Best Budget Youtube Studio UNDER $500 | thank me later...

If you like what you hear and see right now, then great! Because in this video we're gonna be breaking down this super simple yet easy YouTube studio setup so that you can crush your talking head videos today. Let's go! What's up guys? My name is Isaiah and I help content creators level up their production game. And if you're interested in that, please hit the subscribe button below. But the first thing that I wanted to break down was my audio setup. So I'm gonna be switching over to my second camera to show you guys what I got going on. all right so here's the dcam it's literally my
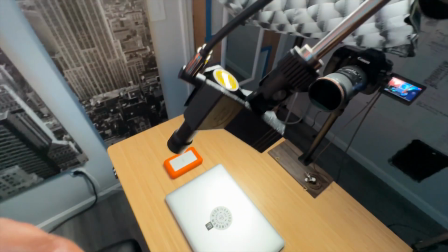[0:29]
iPhone but here we go we have the deity m4 mini
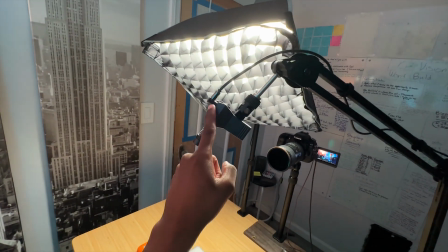[0:34]
and that's clamped on to a microphone clip that's plugged in with an aux cable on a boom arm stand which runs all the
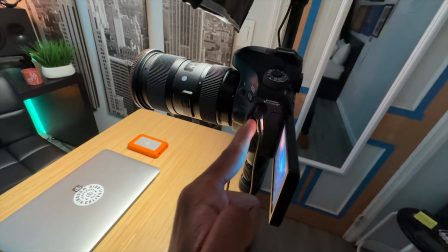[0:43]
way down here and this cable goes right into the camera and pretty much when I have that all the audio is baked into it into one file so don't have
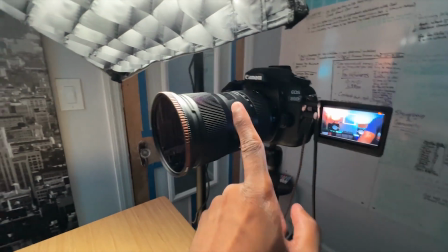[0:51]
to worry about that later Next is the Canon 80D. That's my A-cam and that's on a Sigma 18-35 with a circular polarizer
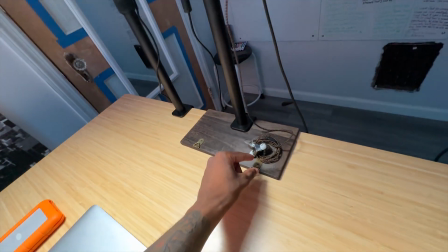[0:59]
and then this little wire right here is for my in-ears so you actually can see right here. Pretty much like when I'm checking levels and I have my mic and audio, I just pop these on so I can hear what I'm going to get from my microphone in the end product.
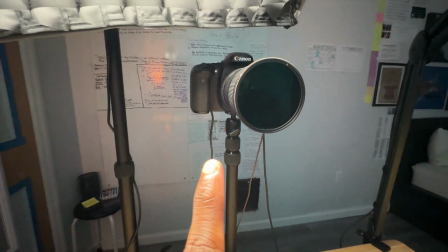[1:13]
Going back to the B-cam, I have that wire right here, which I'll show you.
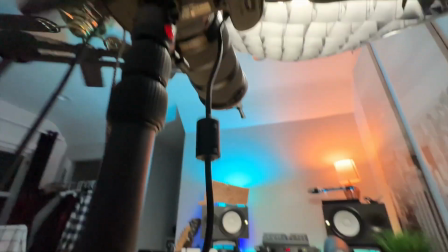[1:17]
That is the dummy battery wire Which is plugged into the bottom right here and that wires running all the way down
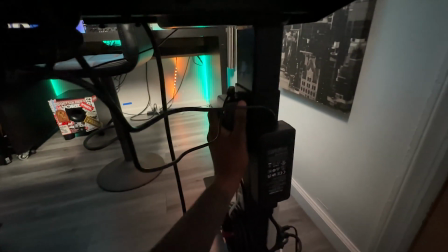[1:24]
here Into the power bay and we have this power pack right here for it And that's plugged right into the power strip.
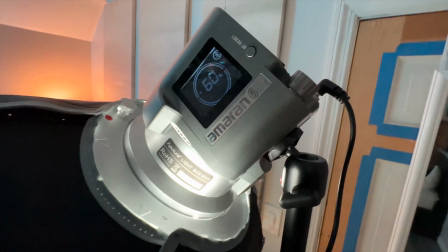[1:31]
Next we have the Amaran
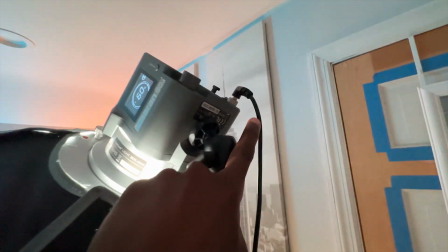[1:33]
60D and that is powered by this little wire right here and that runs all the way down here and
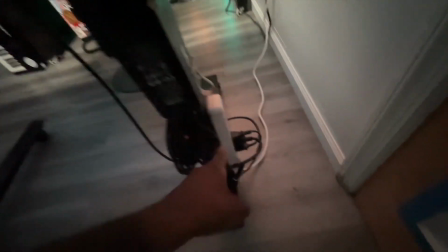[1:42]
that is same velcro down here and plug into the power strip over there and
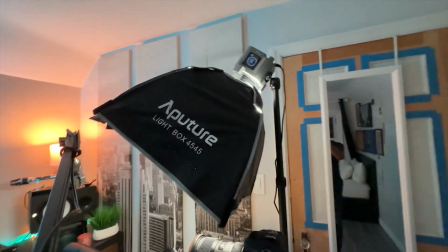[1:47]
that's on a 45 by 45 aperture soft dome one thing that I did want to say about this grid keep the grid on I thank you because as you can see right now the light is exactly where I want it we have minimal spill back here the lights back here aren't even washed out so it keeps the light where you want it and it doesn't mess up anything of your set it doesn't wash out anything of your set so pretty much like if I take off the actual grid you can see in my a cam that my face is diffused lights are washed out and it's just better to just keep this on because it gives you a more directional light and also gives you more control over your scene so 100% highly would recommend keeping it on unless you're going for that kind of look where it's just kind of flatter and you need more light because you're trying to light a space it's totally okay switching back to the big cam that's
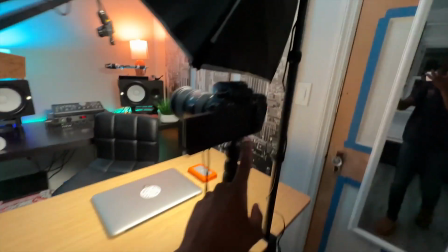[2:34]
pretty much the full setup and I have my a cam on a small rig desk clamp stand.
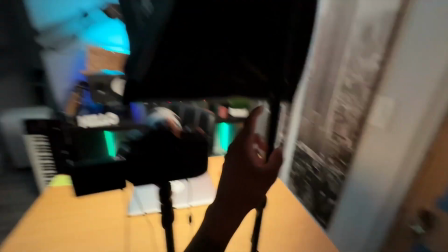[2:39]
I have my Aputure Ameran 60B on a small rig desk clamp stand too.
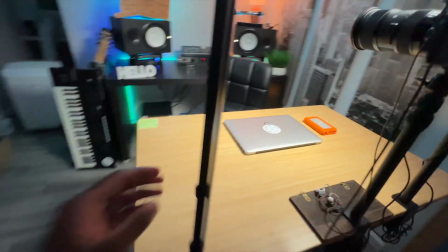[2:44]
So these are both the same. Then I have this and that's pretty much the shot for that.
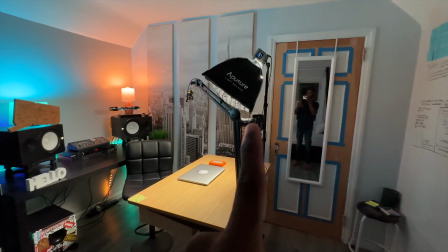[2:49]
So I have one, two, three, four, five.
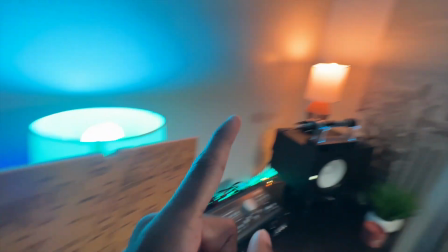[2:53]
And these little things are great too because these little color lights just add any splash that you want into the back and it just it just gives the room a little bit more dynamic.
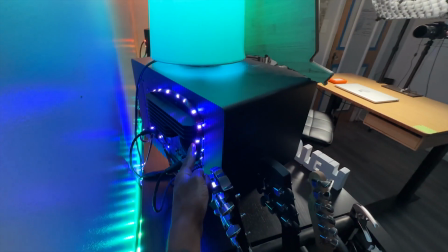[3:00]
It gives the background a little bit more dynamic. And I also have these LED strips on the back and I have strips right here which are included.
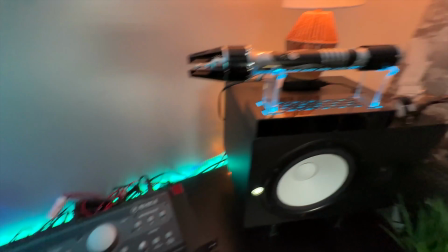[3:09]
My lightsaber has this little display thing which is colored too and all that's plugged into here.
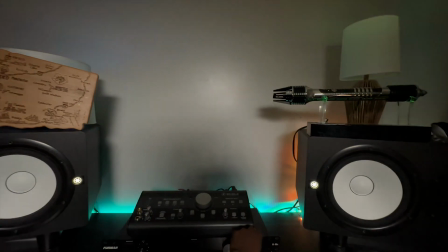[3:14]
So literally I flip this switch right here and all that's plugged in.
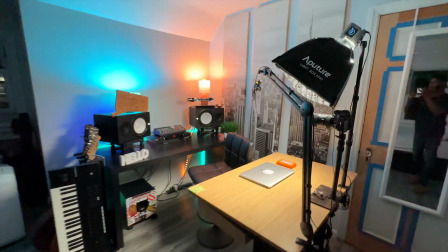[3:20]
But essentially this is pretty much the shot. We have one, two, three, four, five.
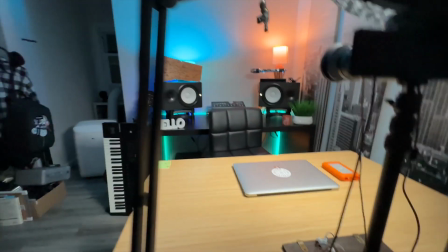[3:25]
That's pretty much the setup. That's what you're going to get for under $500 and this is what it would look like. That's what the shot would look like.
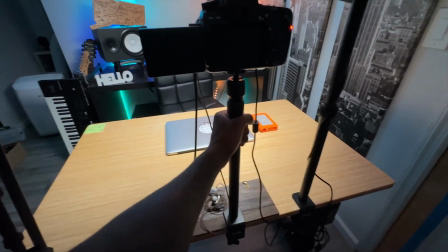[3:33]
But one thing I also did want to recommend too is after some research after having this I did want this shot a little
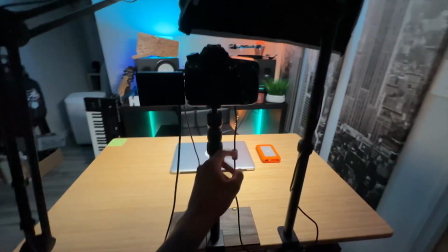[3:39]
bit lower just so I can go a little bit more of the foreground in it and I have a link in the description it says like an alternative stand and
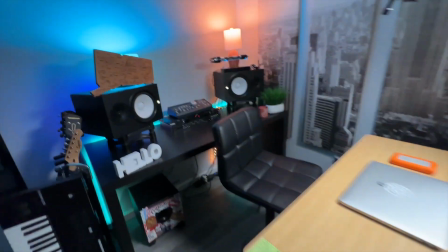[3:45]
honestly that's the one that I want to upgrade to later on but this kind of just does the job for right now but yeah this is pretty much the setup it's super simple super quick oh I also did want to show you my little power bay down here because I worked really hard
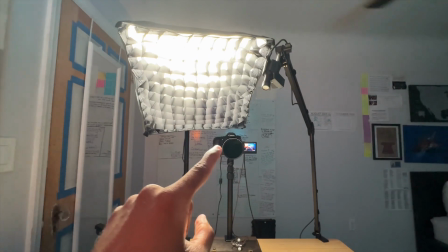[4:01]
on that so I'm gonna switch back to my B cam so So pretty much this whole setup right here, the light, camera, mic, all that stuff right here, that's all run into here.